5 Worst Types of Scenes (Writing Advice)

Get ready, because today we're going to look at some scenes that no audience should have to look at.
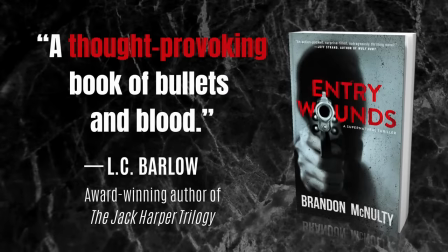0:03 By the way, my name is Brandon McNulty, I'm the author of Bad Parts, also the author of Entry Wounds, and welcome to my writing channel.
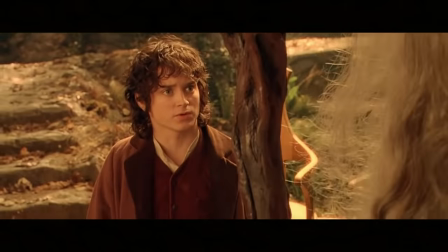0:10 If you follow this channel, you know what good scenes do. They advance the plot, they develop characters, and they change story values, among other things.
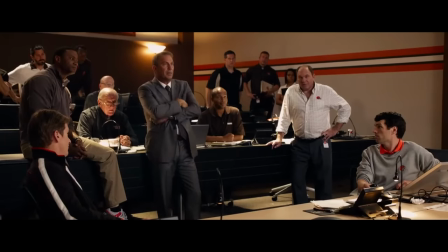0:19 Now today I want to talk about what bad scenes do, and the simplest way to break this down is by saying that bad scenes do one or more of the following.
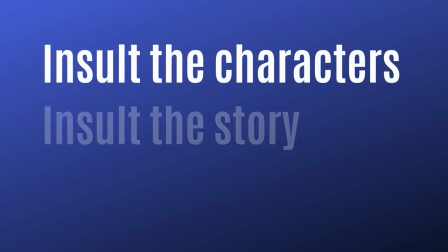0:27 They insult the characters, they insult the story, or they insult the audience.
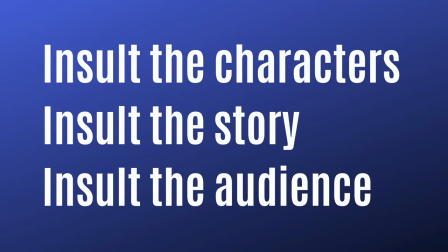0:32 Now with that in mind, let's look at five types of bad scenes. I'll explain what they are, why they suck, and I'll give you an example of each.
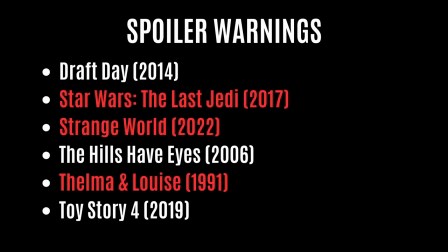0:39 And here's your spoiler warning for today. The ones in red contain the heaviest spoilers.
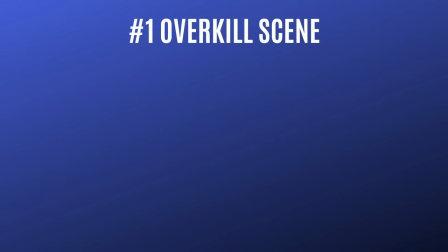0:44 First type of bad scene is the overkill scene. And this is when a hero uses a ridiculous method to solve a delicate problem.
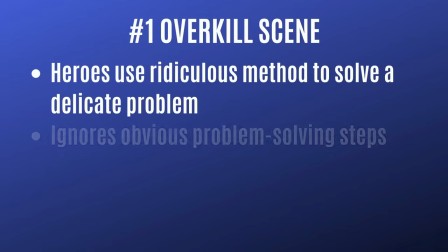0:51 And it's often a case of rushing or ignoring the obvious problem-solving steps.
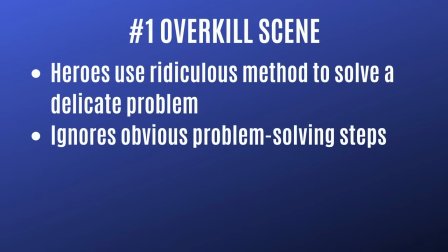0:56 There might be a natural way to solve the problem that requires a few steps, but instead the heroes jump toward the end. They jump toward the final solution, or they jump toward an extreme solution.
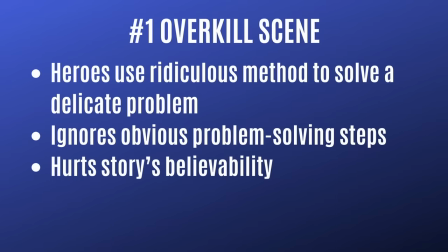1:05 And scenes like this, they hurt the story's believability, and often you'll have these moments that disrupt the emotional impact of the scene.
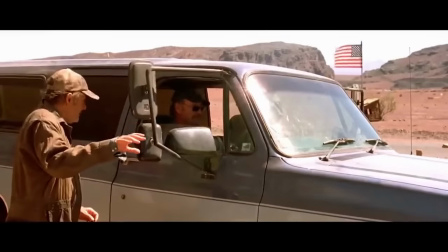1:11 For example, let's look at The Hills Have Eyes, and this is a horror movie about a family road trip.
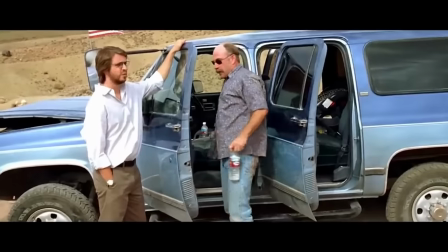1:16 And the plot here is pretty simple. A family gets stranded into the desert, they need to find help, and in the meantime a bunch of mutants start creeping up on them.
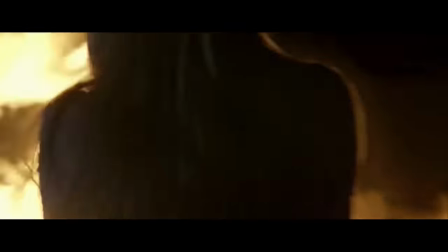1:24 And at the midpoint, the mutants finally attack, and a series of sick and twisted things happen.
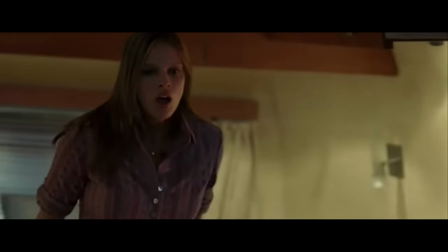1:28 The family then panics and they get pulled in all different directions, and then there's a scene where one woman discovers that a mutant has taken her baby hostage.
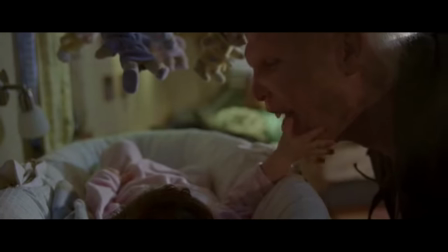1:36 This is a major problem, and you'd probably expect the mother would try to find a way to rescue the baby while still ensuring the child's safety.
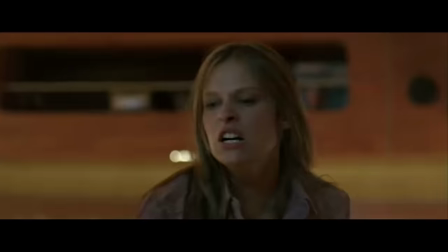1:44 But what actually happens, she slams a frying pan against the guy's head and sends him tumbling along with the baby.
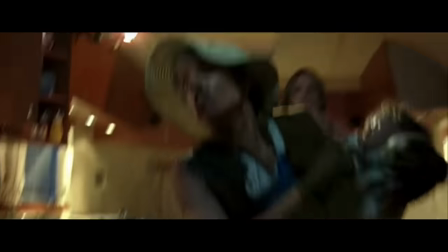1:50 Now, I'll admit I admire her initiative here, but at the same time, this scene took me right out of the story.
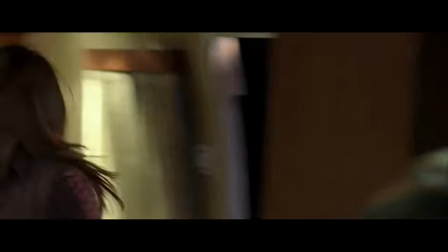1:55 The action she takes is just plain reckless, and the mutant could have easily dropped or fallen on the child.
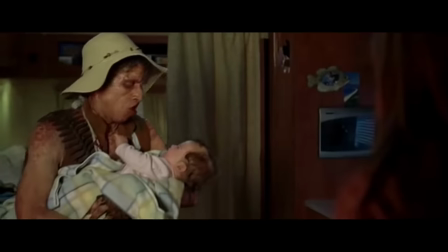2:01 And I'm no expert on dropping babies, but I know that even a fall from that height can cause serious injury or death.
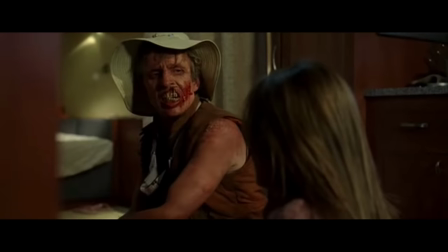2:07 And the bottom line here is this. The mother's solution is way too extreme for the situation.
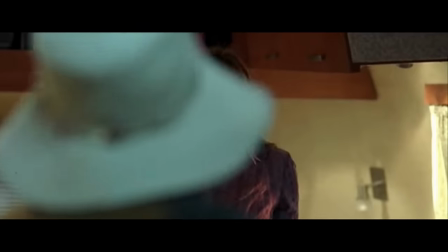2:12 If the mutant were holding a 5-year-old or a 10-year-old hostage, then okay, yeah, use the frying pan.
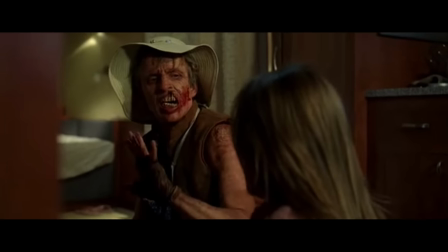2:17 But with a baby, the mother should recognize the danger and then figure out a clever way to outsmart the mutant while still keeping the child safe.
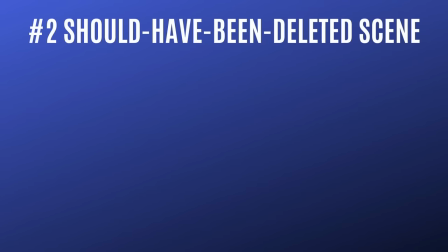2:25 Second kind of bad scene is the should have been deleted scene. And this is a filler scene that serves no meaningful purpose in the story.
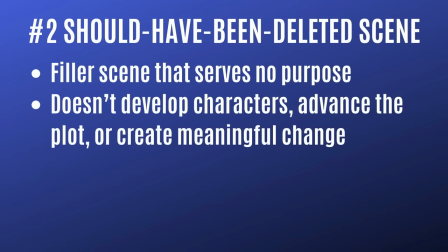2:32 It doesn't develop characters or advance the plot or create any meaningful change, and it distracts from the real story.
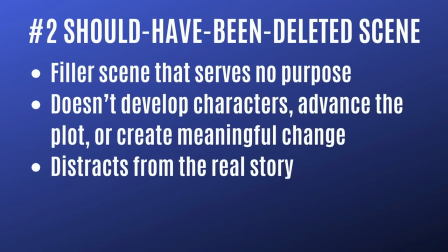2:39 And it ultimately wastes the audience's time.
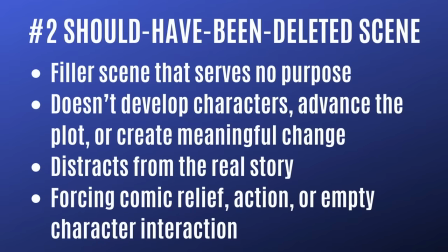2:42 And often times these types of scenes will be comic relief for the sake of comic relief, life, action for the sake of action, or empty character interactions.
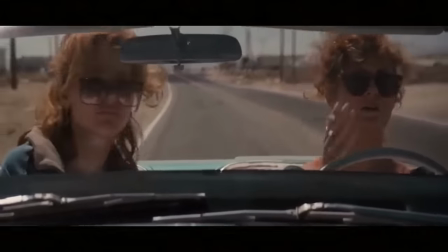2:49 For an example, let's look at Thelma and Louise. This movie is about two friends who go on vacation together, and circumstances compel them to become outlaws over time.
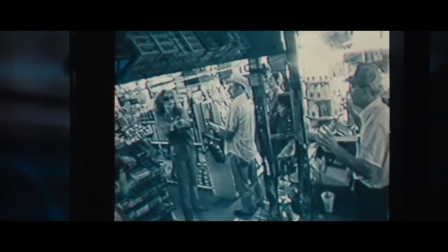2:58 They commit crimes, evade the police, and have tons of fun in the process.
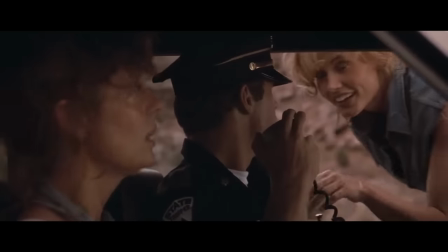3:02 And toward the end of the movie, there's a great scene where they get pulled over, and it looks like they're about to be arrested, but then Thelma surprises everyone by holding the cop at gunpoint.
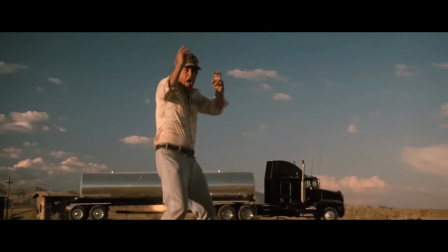3:11 She stuffs him in the trunk of his car, and then the two continue on their journey. Later, they blow up a truck, and they get chased by the cops, and the story races toward its climax.
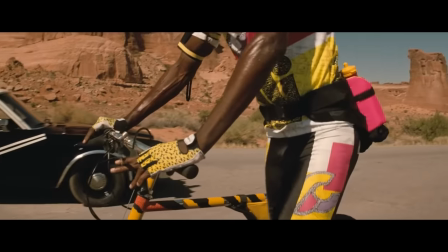3:20 Then, out of nowhere, we get a should have been deleted scene. The movie cuts away from the high stakes action and checks in on the police car.
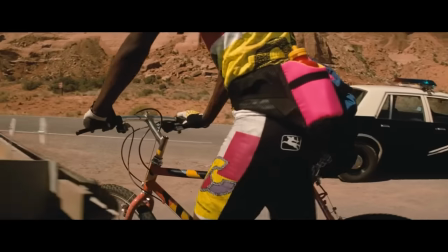3:27 Turns out the cop is still trapped in the trunk, and some random guy on a bicycle shows up.
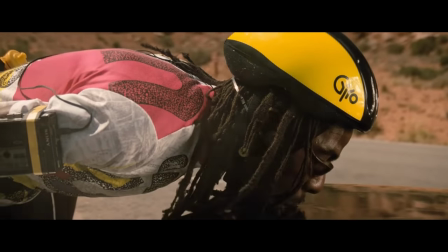3:31 The cop asks him for help, but he's like, nah, and it ends up being a comic relief scene that has no impact on the characters or the plot.
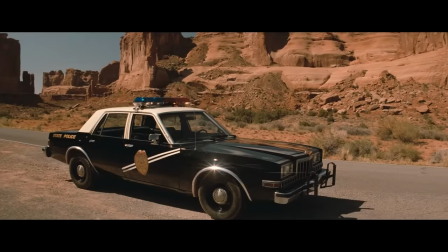3:38 And what's even more baffling is the placement and length of this scene.
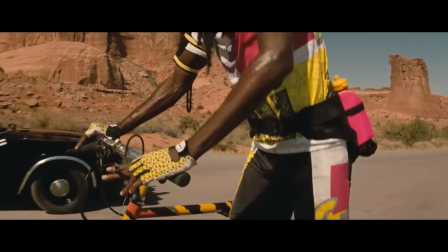3:42 Not only does it appear right before the movie's climax, but it takes up more than a minute of screen time, which is a lot at this stage of the story.
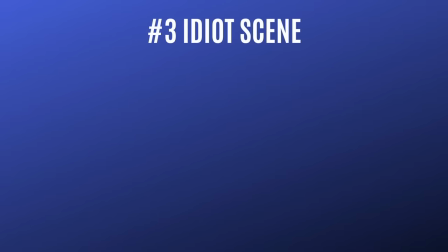3:49 Third kind of bad scene is the idiot scene.
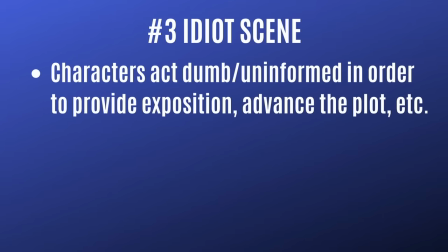3:52 And this is a scene where characters act dumb or uninformed in order to provide exposition, advance the plot, etc.
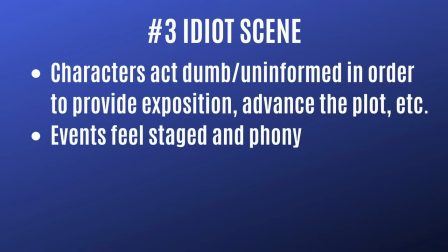3:59 And oftentimes you'll have events that feel staged and phony, and you might have dialogue that feels unrealistic.
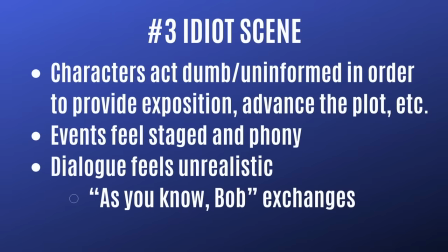4:05 You might have those as-you-know-Bob exchanges.